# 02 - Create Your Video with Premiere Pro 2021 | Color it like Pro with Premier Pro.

Usually the absolute whites are going to be those parts which are overexposed, and the absolute blacks are those parts which are a little bit maybe underexposed.
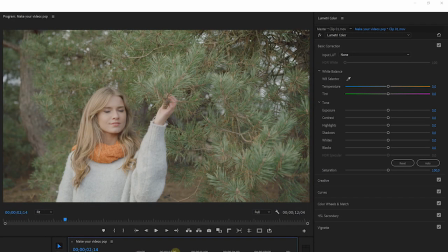4:23 So when going back to our shot of the beautiful girl right here, we can create contrast with these sliders as well. What I'm going to do is maybe first bring down the blacks a little bit, the absolute blacks. So you can see that it is working here in the corner, the absolute darkest areas. Now I'm not going to push this too far because this will separate the blacks from the shadows way too far.
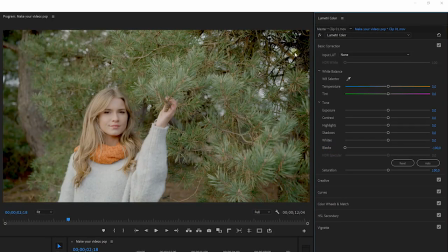4:45 And you can kind of see what is happening here. By the way, guys, if you stand on the value of these sliders and drag it out from there, you can even go further than -100. Look at that. Now what occurs right now is something that we call banding.
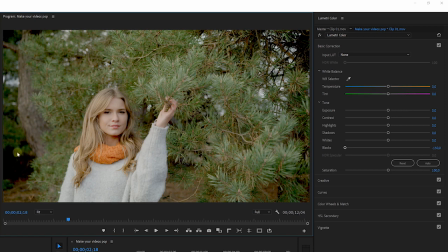4:59 You will actually start to see the line between the absolute black areas and the rest, or the shadows. So this means that our blacks now are way too deep. So we have to make sure that these things are kind of in balance.
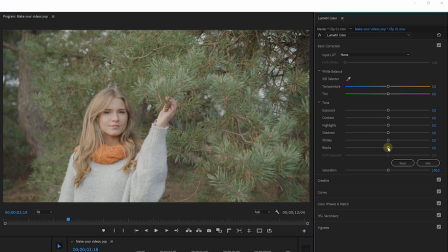5:12 So let me just reset the blacks again, and let's just decrease that a tiny bit. Like just a tiny bit, not too much. What you mostly want to do is work on the shadows. The shadows is that area where you still see a lot of detail in, like the tree here on the left side.
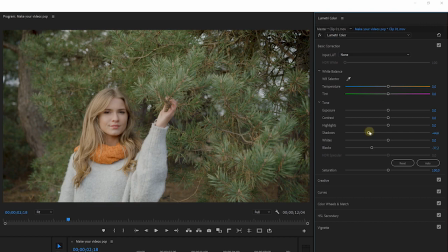5:26 Let me just decrease that and see how beautiful the shot now becomes. We're making those shadow areas a little bit more darker to add that contrast in there. And the same thing goes for the highlights and the whites. You know, if you want the girl to pop, I'm going to push on the highlights because her shirt is bright, but it are not the absolute whites.
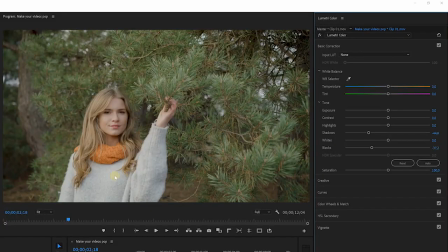5:46 The absolute whites are usually in the sky. So let's just increase the highlights a tiny bit. As you can see, we are making her brighter. By the way, also the highlights can be found back in the skin tones.
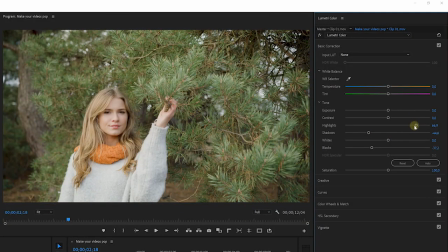5:57 So the highlights is a great slider to make your subject pop.
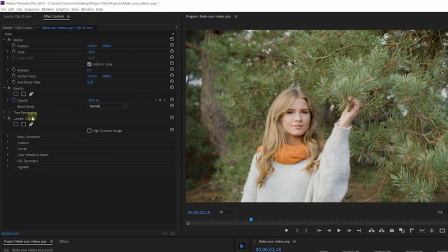6:00 Now when changing any of these sliders right here, an effect called Lumetri color will automatically be applied to your clip, which can be found back in your effect controls. So what I want to do here is just delete the Lumetri effect, which will also reset everything in here.
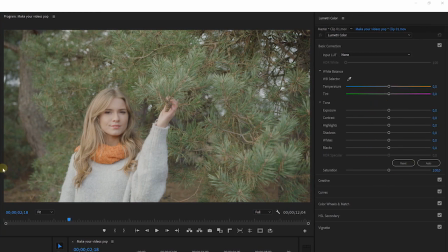6:15 In a shot like this, which is very flat, as you can see here, we don't really have a deep contrast going on. We can perfectly see the sky. There's nothing overexposed, nothing underexposed. It's a very flat shot. Of course, in an example like this, it is much better to just increase the contrast, as it's easier to do and we got so much room to play with. But what if you end up with a shot that already has lots of contrast by its source?
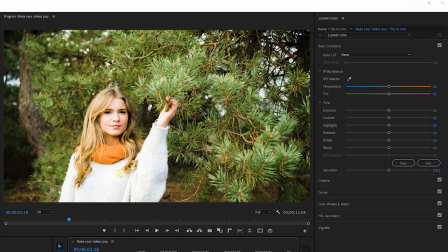6:43 Well, here's an example of that. This shot right now has way too much contrast. This is looking more video-ish. And we want to create something that is more cinematic, which means soft highlights, soft shadows. But still, we want to retain that contrast. Let me show you how that is done. So the blacks are definitely okay.
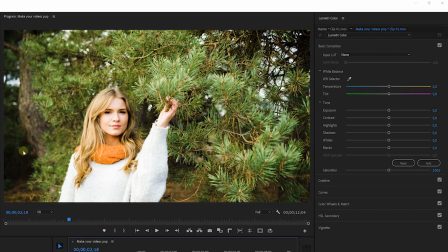7:03 I want to keep them. I want to keep the contrast in the blacks. But I like to introduce a bit more detail, definitely here in those bushes here. So what I can do is simply increase the shadows.
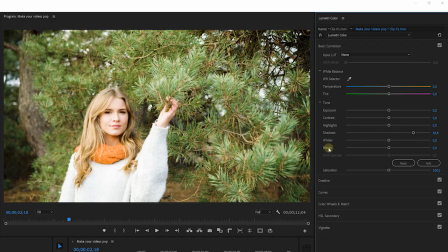7:13 I'm bringing up the exposure of the shadows, but I'm not touching the blacks, which means that we keep that deepness in the blacks. And the same goes for her. Her skin, her blouse, it's starting to clip. It's starting to become overexposed.
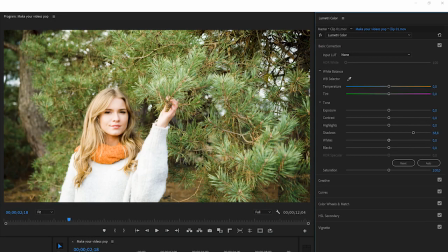7:28 But I don't want to touch the sky in the back. I want to keep that bright. So let's decrease the highlights.
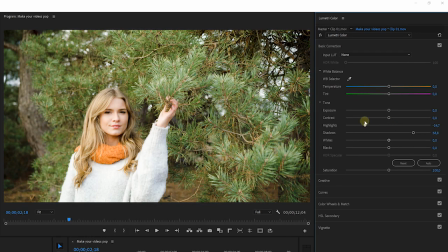7:34 And as you can see, we are bringing back those details. We are making the shot softer, more cinematic, while retaining contrast. And that is how to make your shot pop the right way. Now you're probably thinking, like, what is too much contrast? When do I have too less contrast? Well, that is for the next lesson, where we're going to take a look at the waveform tool, a measurement tool to measure your shot and see how much contrast we can add in there. That's right, you always have to measure, like this green, maybe this green is too much. Let's add a little bit of blue in there. You know, you have to measure that before you can start on a chicken painting over there.